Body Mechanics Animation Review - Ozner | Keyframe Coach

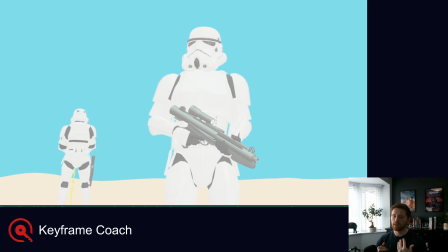248s
I feel like that you could get a little bit more story in there. The other guy's taking a break, clearly. So maybe this guy could be, you know, just keeping watch, or you could go the other way where he's kind of like being like, oh, this guy always taking breaks, or just something to get a bit more character in there.
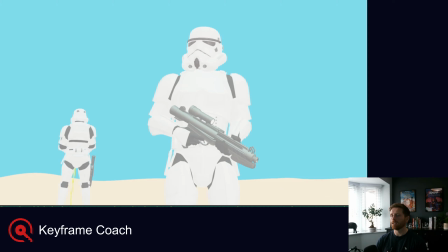268s
At the moment, he just seems like he's just standing there looking into the distance. So you could possibly have him, you know, looking over at the guy, being like, oh, come on. Or, you know, looking over and just, I don't know, being a bit weird. Or you could have him, you know, looking down at his gun. He's just checking things.
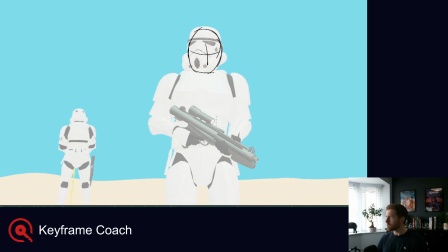286s
Just because I feel like if he was on guard and like standing guard, it's a little bit strange to me that he then, when he hears something coming, he doesn't kind of lead with his gun. He doesn't go, what's that? And lead with his gun. So if he's a bit more off guard, then he might go, huh? And then react with his gun, which he does.
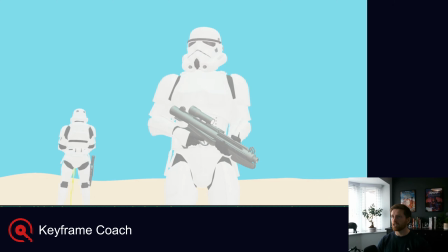305s
So rather than changing this to be a bit more like, huh? What's like he's got this nervous energy as if he's keeping guard, I'd probably just lean into the storytelling of him not being ready.
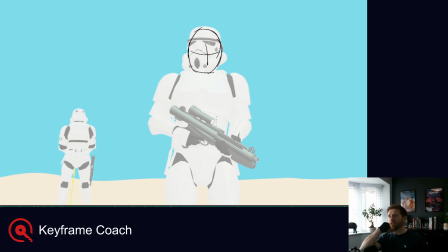318s
You know, maybe he's on a break himself. He could even be like, have the gun on his shoulder, or, you know, maybe not. But I think having a head move or just having a different posture would kind of help with that,
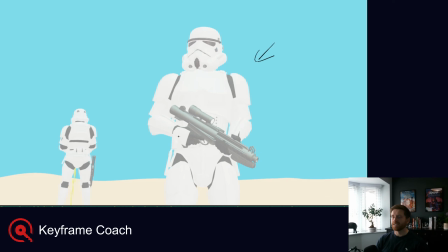332s
just to get him a bit less kind of standard, not really doing anything, waiting for something to happen.
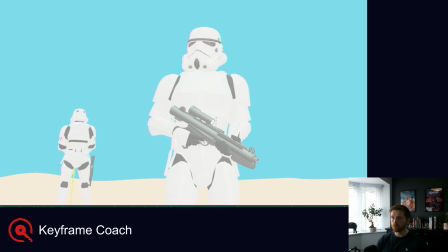347s
In this head move, I feel like the head kind of moves quite isolated. You do get some chest move in after. I feel like that should not necessarily happen at the same time, but at the moment, this head move is feeling quite isolated, and I would like to see the chest just come up a little bit just to feel that connection
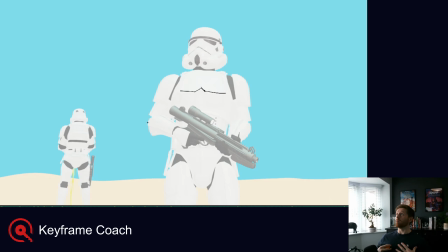367s
of him looking up. At the moment, you've kind of got like a head move and then the chest moves completely separately, which is just feeling a bit disconnected.
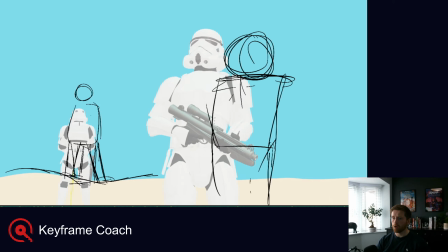381s
And the same thing with this head move. Just got to make sure to get your moves connected in there.
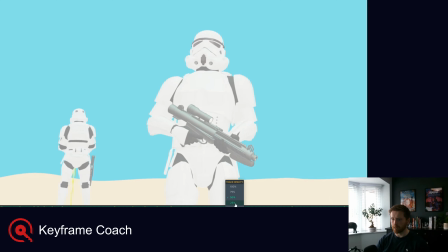387s
Let me just turn off tracing paper so we can see a bit clearer.
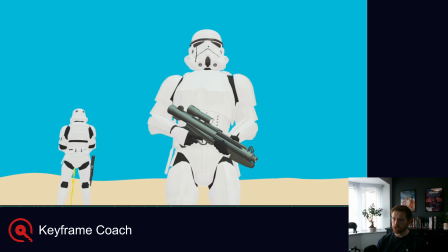391s
So you're doing like this much spacing with the head, and this is almost staying completely still. You'd expect there to just be a bit more connection in there. I'm not saying move everything one-to-one so that he's just moving from the chest and the head is completely isolated, but you have to feel some kind of connection in there.
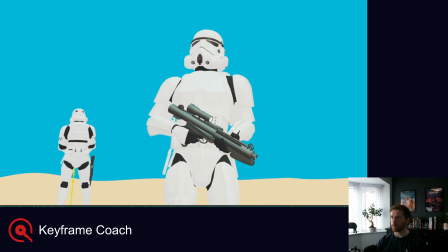414s
And at the moment, they're just a bit too offset, so they are actually feeling disconnected. You see here where the head kind of gets to its final position, and then the chest is kind of doing a lot of spacing. I would just pay more attention to what the chest is doing in there and make that feel a bit more natural.
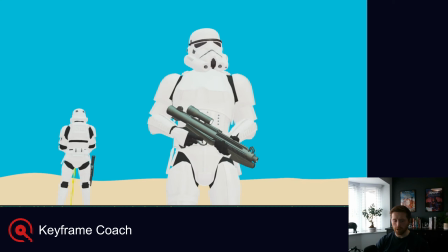433s
Like if the head is coming down, the chest is probably going to echo that, and it's all connected. So just focus on getting that feeling a bit more connected. It will really help with the polish.
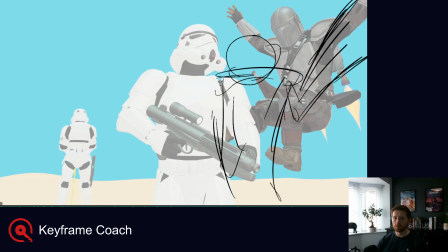447s
So I thought here, if we frame him to be more on a third, that would be nice, because then he can obviously come forward into shot.
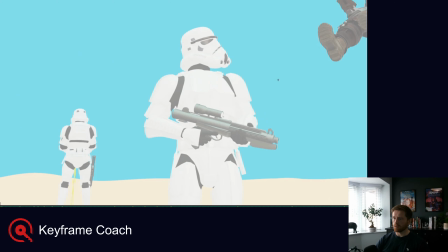455s
But I also thought it'd be nice, you see how we have like kind of a straight line coming in? Whatever you can do to clean that up and get that shape just as clear as possible. Like maybe even that, so it's like an arrow is coming down, you see?
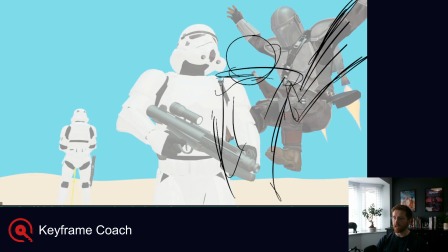471s
Just all about shape and kind of leading that eye. And then we can kind of get a bit more squash and stretch in the guy coming in.
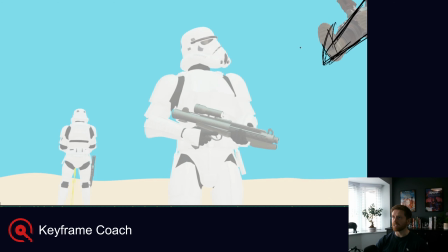482s
So he's basically a straight line coming through here.
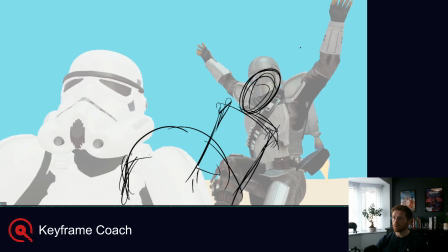485s
All his weight is being pushed into the guy and coming into a nice big down.